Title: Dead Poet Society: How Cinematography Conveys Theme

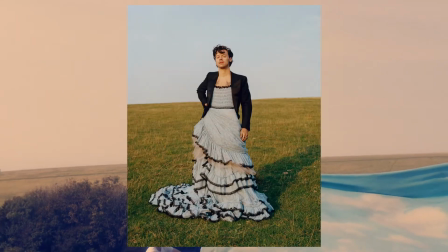In December of 2020, Harry Styles took to the cover of Vogue magazine, Clyde in a Dress.
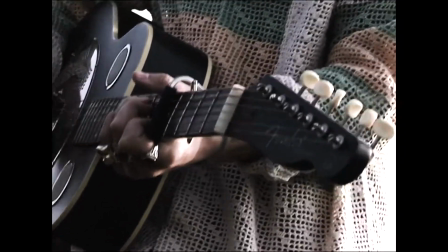Now this brought forth a myriad, maybe a bit too much, of discourse.
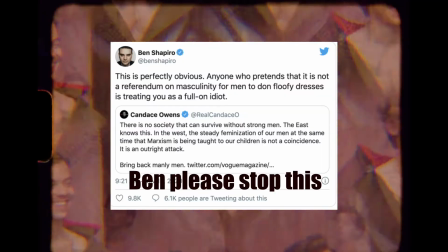One of the major things sparked from this cabal of arguments and Ben Shapiro tweets was the question, what does it mean to be a man?
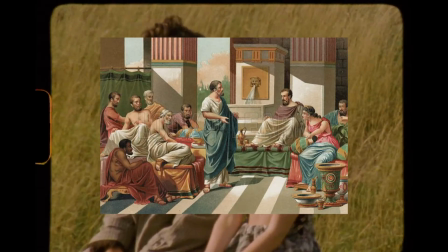The answer to this has shifted throughout time, from men of ancient Greece with their homosexual partners and flowing togas,
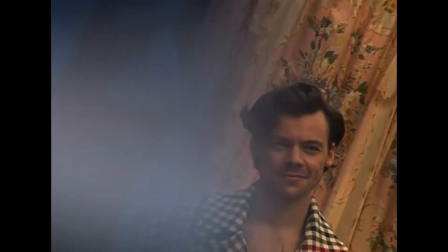to the men of the Victorian era posing hand in hand with their fellow gentlemen, women, to the men of the current era who can range from your Massachusetts native cousin Dave,
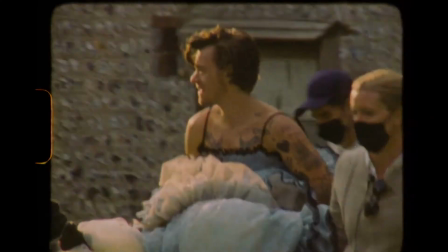who won't hold a beer with two hands because he claims it's gay, to, well, Harry Styles wearing a dress on the cover of Vogue.
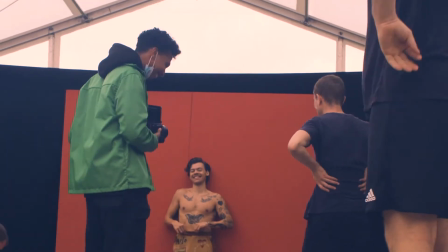In actuality, there is no one role that all men could fit, in the same way that no group of people can fit any single role or archetype.
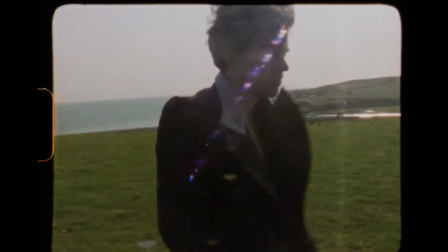Humanity is a spectrum, and when you try to stifle things, it explodes into chaos.
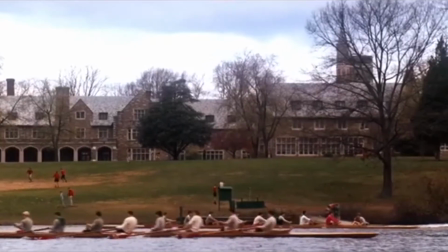It was around the same time that this dress discourse unfolded that I first watched Peter Weir's 1989 film Dead Poets Society,
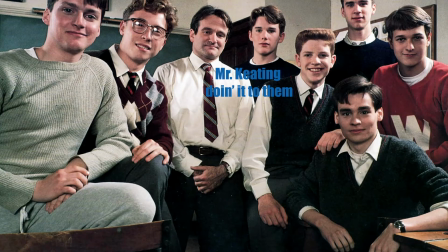and besides the stellar acting, fantastic narrative, and S-tier prep style, I began to notice one crucial aspect of the film,
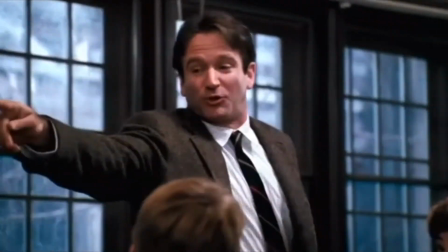the cinematography. Let me elaborate.
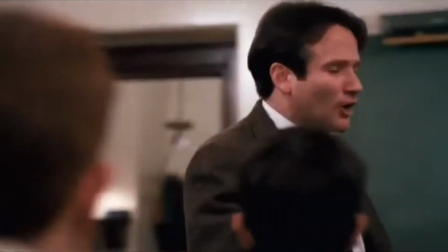Like any movie, Dead Poets Society is composed of both still and moving shots, but something that I noticed in this movie is that the fluidity of the camera serves a thematic purpose.
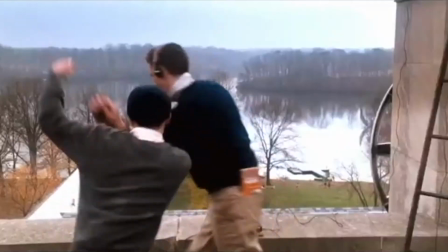Whenever the camera is still, it's usually during a scene where the ideas of the school or the expectations of a parent is bearing down on one of the characters.
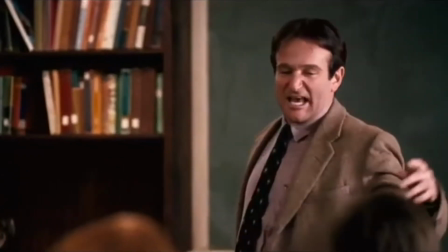But when the camera begins to move, it represents the character beginning to break free from the stifling roles They are set in and beginning to express themselves.
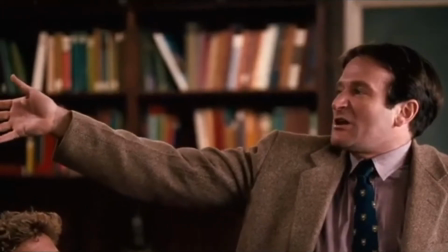This theme of humanity, as represented by the Dead Poets Society v2, is a spectrum and cannot be shoe-holded into being a single way as expressed in the movie's cinematography.
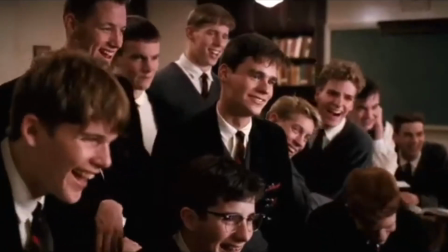Now, you may think that's bullshit and now you're gonna go lampoon me on the comment section. Or maybe you think I'm right and you're about to go watch this video 40 times to memorize it.
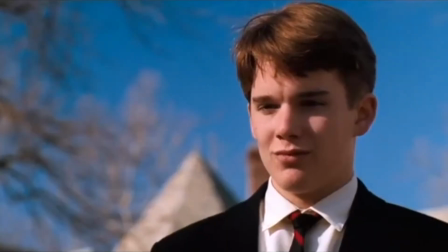Either way, stick with me as I present to you Dead Poets Society, themed through cinematography.
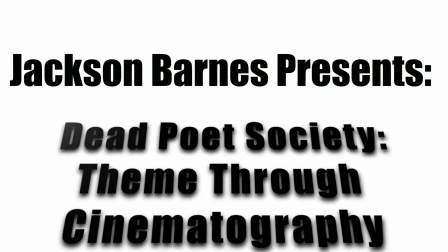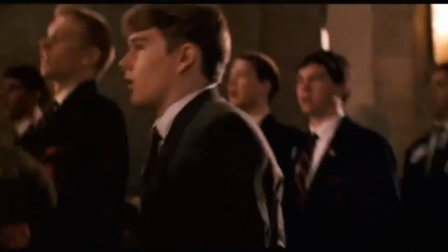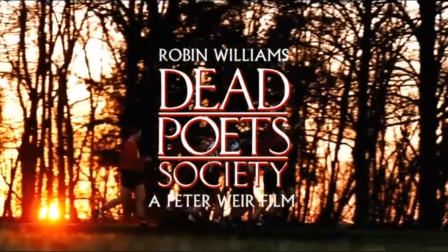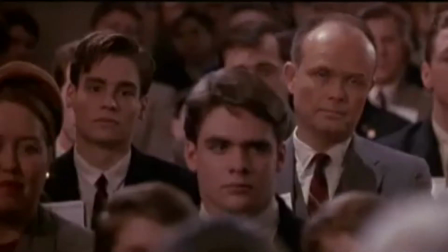The still shots in Dead Poets Society are associated with the strict order of the world the boys exist in.
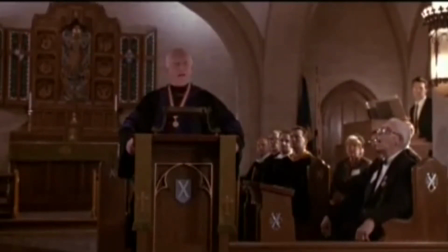From the school and its rules to Neil's father, the still shots impose the status quo on the young characters.
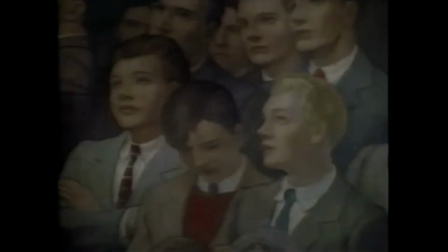In the very beginning, we see stills of murals, no dead old students.
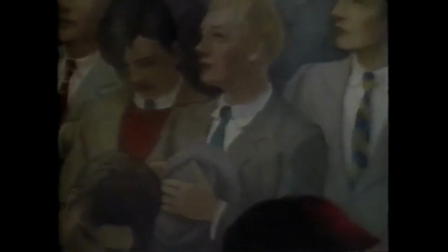This manufactured role was the first thing we see, and it's nearly impossible to escape given the stillness of the shot.
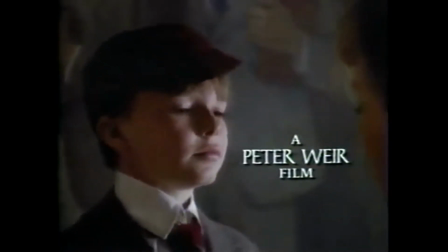When the camera does eventually pan down, it's only to show the mural figures looking down on a young boy, imposing expectations and ideals,
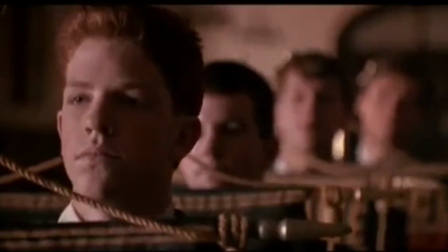and the scene progresses with still shots of boys carrying banners which bear words such as tradition,
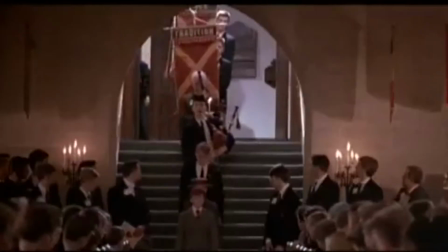honor, discipline, and excellence. Once again, we cannot escape the stillness as traditionalism marches down on us.
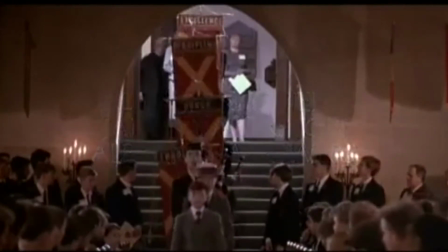This opening shot is a great example of how a still shot forces someone into conformity. Tradition and expectation to be a certain way are forced onto them, regardless of if they want it or not.
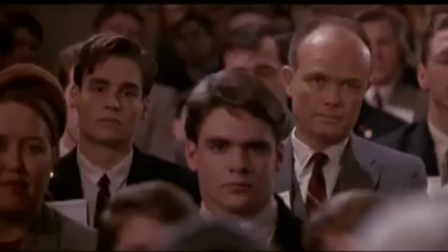In still close-ups, Mr. Nolan tells Tati he has big shoes to fill, and then he and Neil's father bear down on Neil to not disappoint them.
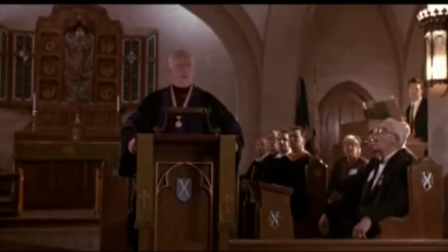This idea of stagnation with the imposing of the school's ideals are in my opinion best represented during the rowing scene.
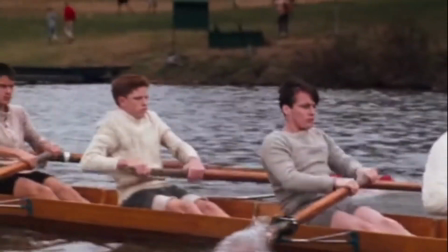While the boat moves down the river and the background whips past them, the camera is still on Mr. Nolan shouting down on the boys as they heave the boat forward.
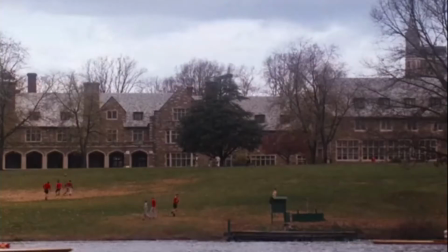One can almost see this as a metaphor for this school and the type of societal expectation that it manufactures.
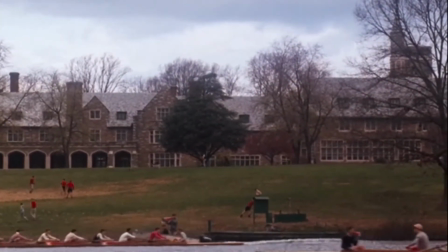The school is built upon ancient ideals, but it needs new students to keep them operational, families of students to give them money, and old students to teach them. So basically, toxic masculinity is a hot dog machine. It sounds weird, but stick with me here.
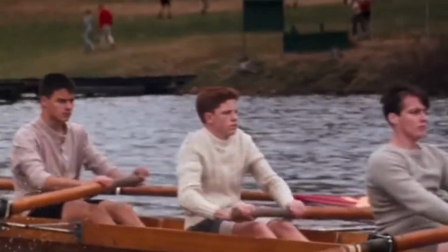So if the boat is a metaphor for the school system, then it's like a mold, and the students are the meat, and Mr. Nolan is the guy working the crank.
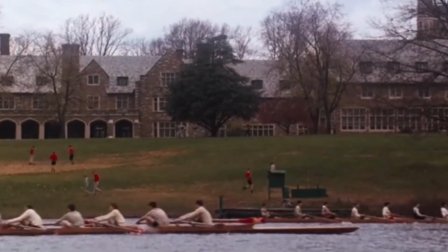The school's ideas of what a man should be is imbued into them, and they are forced to push the cycle forward.
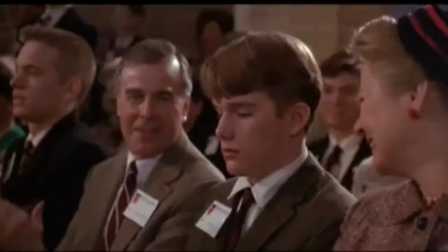And while the boat scene encapsulates the purpose of the still shot, the stillness is most stifling and extreme in the scenes between Neil and his father.
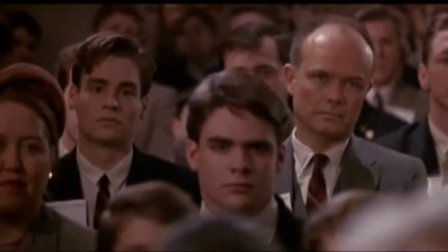Now, while Neil isn't the main character, seeing how Todd,
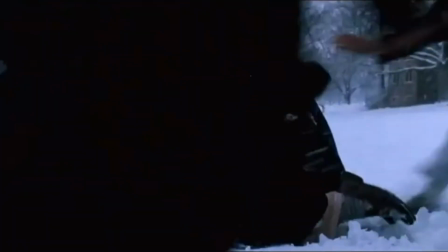Knox, and Charles, I mean Nuwanda's conflicts, are given just as much importance, I do think that Neil is a sort of leader to the boys.
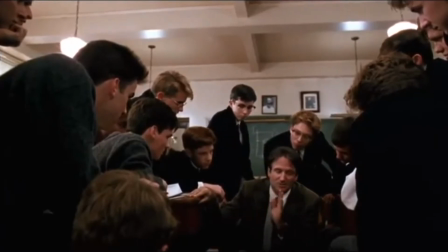He is the one who does the talking when they ask Keating about the Deadpool Society, and it's him who basically organizes it.
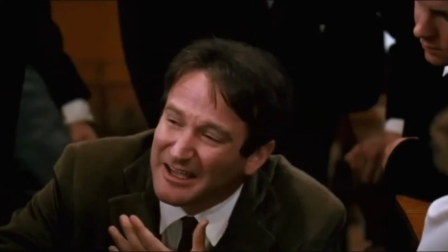Neil has the most realized conflict with conformity, because it manifests in his father.
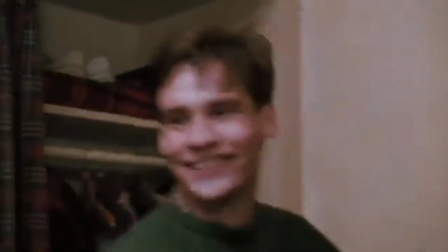The scene where Neil discusses his dreams of acting are often marked by moving and fluid shots and takes,
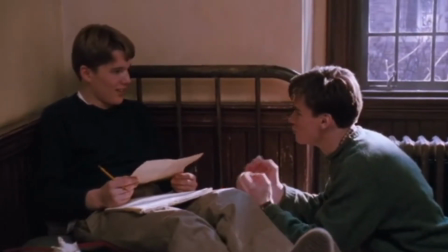but whenever his father appears the movement is immediately replaced with rigid and close shots. Neil's father doesn't care about his son's aspirations and would rather him just become a doctor.
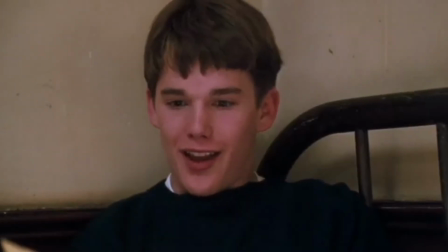This is both the most obvious and damaging example of a character being stuffed into a world they do not wish to fill.
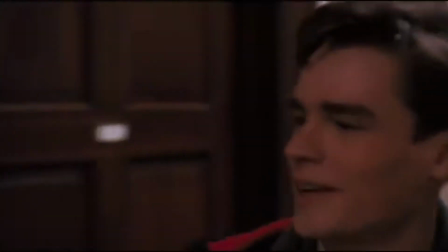When Neil expresses his desire to act, the camera seems to move free with him, panning and following his every move.
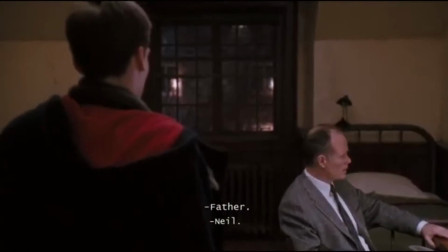But the moment his father comes in to smash his dreams, the camera is fixed in place as it closes in on Neil, representing how truly trapped Neil feels by his father's expectations.
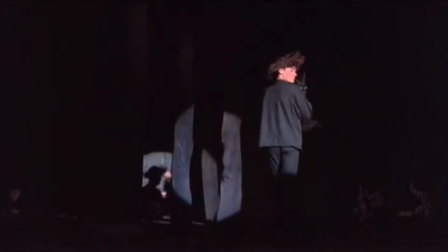This reaches a boiling point after the play. Neil seems to be at an all-time high as he acts, but it's all brought down by his father.
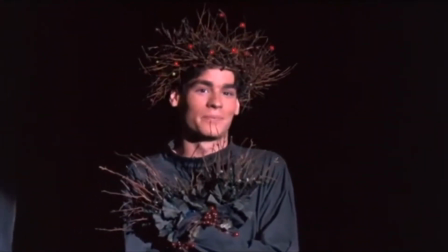Backstage, Neil is informed that his father would like to see him, and the camera slowly zooms in on his face.
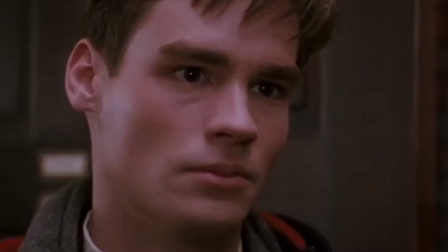The slow zoom is seen a few times in this movie. It's usually the only movement in one of these still stifling shots.
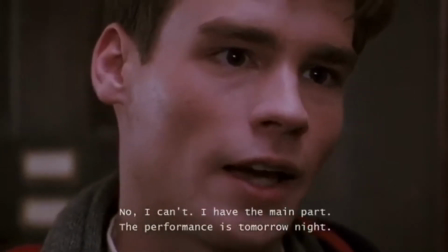The slow zoom is used to show that Neil now realizes that his father may never change, and that he's hit a wall set by these expectations.
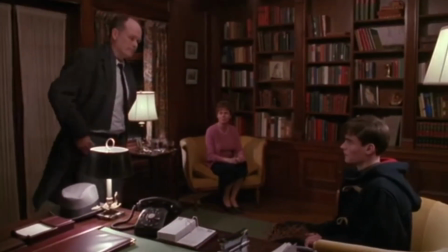Back at home, there's very little of an argument at all between Neil and his parents. Even when his father lets him speak, Neil has no words.
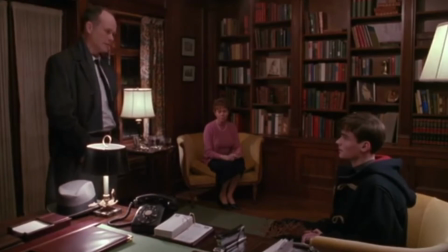He's been so constrained by what his father wants from him that he has no way to change his mind. The camera stands still for all of this, and like Neil, we have no way to escape this scenario.
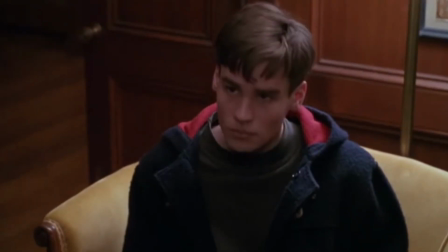No way to break free from the ideals imposed onto us. Neil only sees one way out, and it's through suicide.
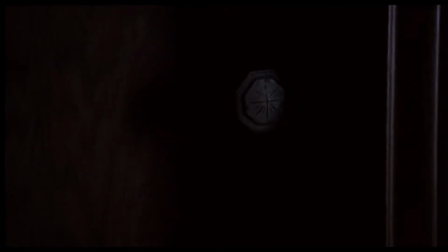These shots are dark, emotionally charged, and still. The heavy use of shadow and darkness impose onto the audience the grave thing that Neil is about to do. He's always been one of the characters who can break the stillness and change the status of the world they exist in, but now he's surrounded by these still and dark shots.
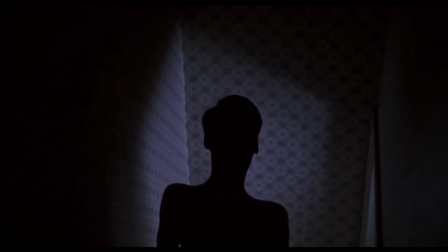His father plans to take the very thing he enjoys most away from him, topping the constant pressuring and forced conformity throughout his life and setting Neil off the edge.
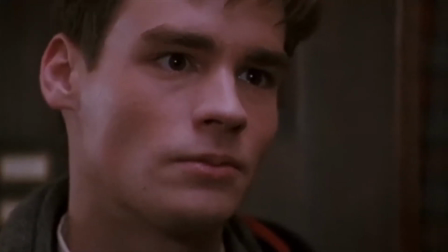The still shots represent the conformity, stigma, and social pressures that the new members of the Deadpool Society face.
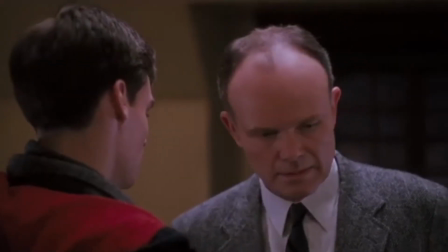When the camera comes to a halt, so too do their aspirations.
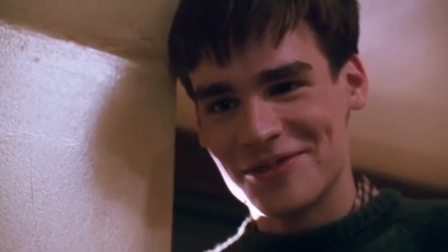If the school and its ideals work to enforce a sense of toxic masculinity and bring stillness to the camera,
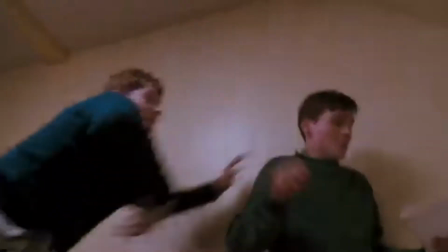then Keating's teachings of carpe diem are representative of the students escaping these social standards as the camera too becomes more fluid.
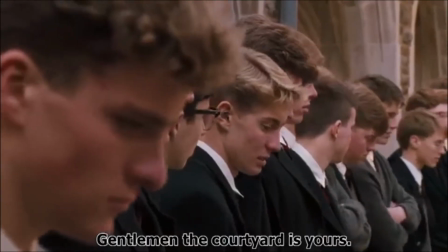A good example of this being the marching shot in Keating's class.
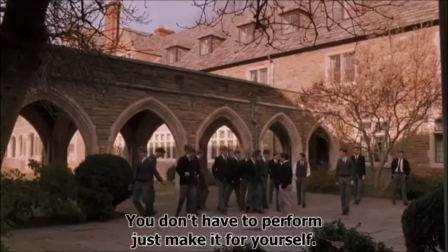While the rowing scene has that still quality and saw the boys forced into a rhythm, this scene is much more dynamic and features the boys moving at their own pace.
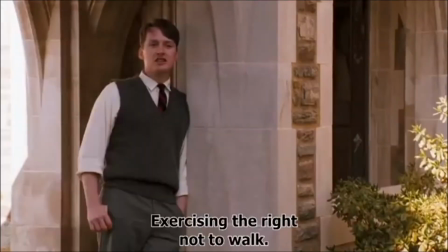Now, while in the last section I largely focused on scenes, here I'll speak on characters, since the fluid shots are there to represent their own personal journeys.
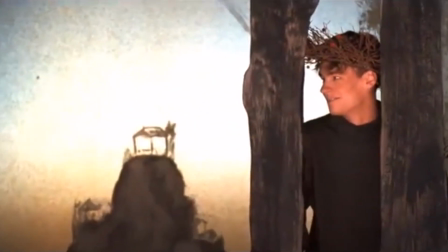Now, Neil is a big example of this, but I already spent a lot of time discussing his arc and his cinematography pairings.
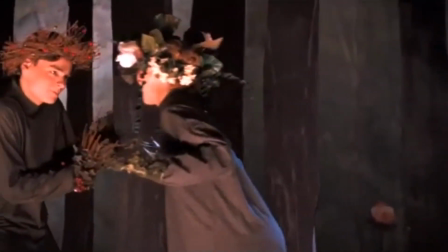I'll say quickly that whenever he talks about acting or his other passions, the camera really gets moving, and you get to watch how that affects his soul in a beneficial way.
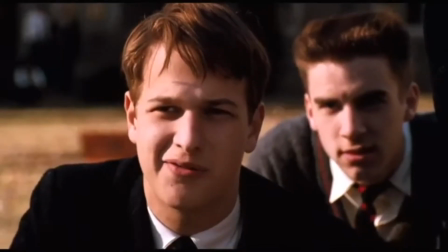Now to touch on Knox Overstreet, my personal favorite character. Knox's backstory is rather vague.
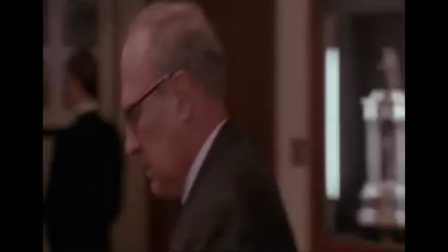They say that his family comes from money, and that his father was a lawyer, and that's just about it. He's a pretty blank slate character, but his arc is probably one of the most detailed and streamlined.
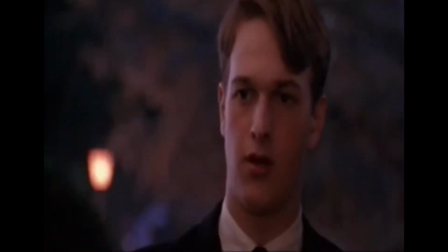It seems that each boy takes the teaching of carpe diem and applies it to a specific part of their life.
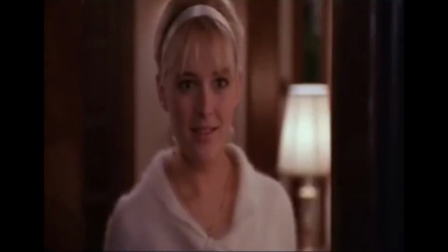And for Knox, it's in romance.
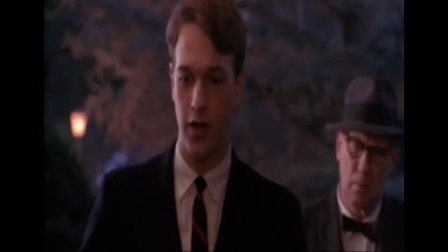When he meets Chris, the daughter of his father's friends, he becomes quickly enamored with her, and spends most of his time on-screen pursuing her, despite the fact that she has a boyfriend.
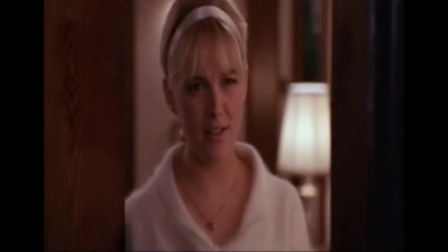Meeting Chris sends Knox through a journey of self-discovery, and the camera works to reflect that.
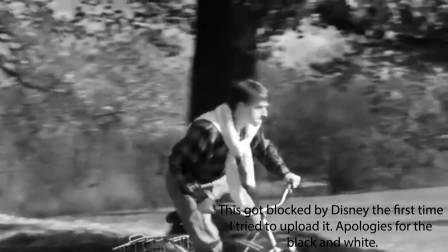In the bike scene, we watch the camera follow Knox along his way, and in this movement he has complete realization and mastery of himself.
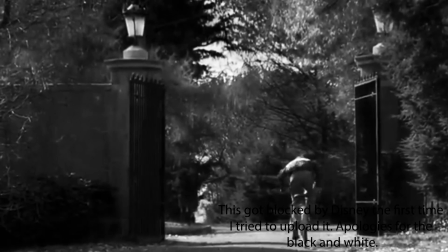But as soon as he stumbles upon the football rally the camera goes still. Knox realizes that the girl he loves is already in a relationship.
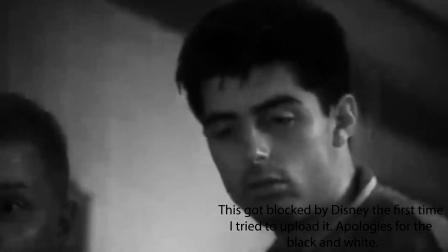And yet again, the shy, soft-spoken guy who reads poetry must compete with a class act jock.
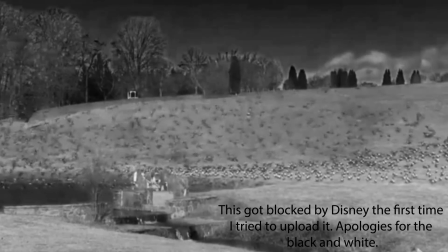You had to get a stereotype in there somewhere. Now compared to the other characters like Todd or Neil, his arc is very tame, but it's still important.
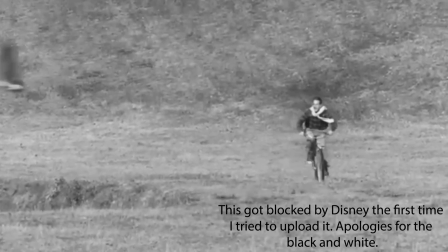Knox is seen to have spent most of his time focusing on school, in attempts to appease his parent and get a good job.
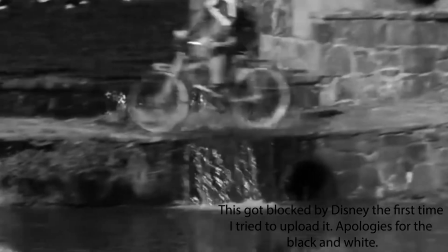This dedication solely to academic achievement has left him completely inexperienced in any sense of intimacy.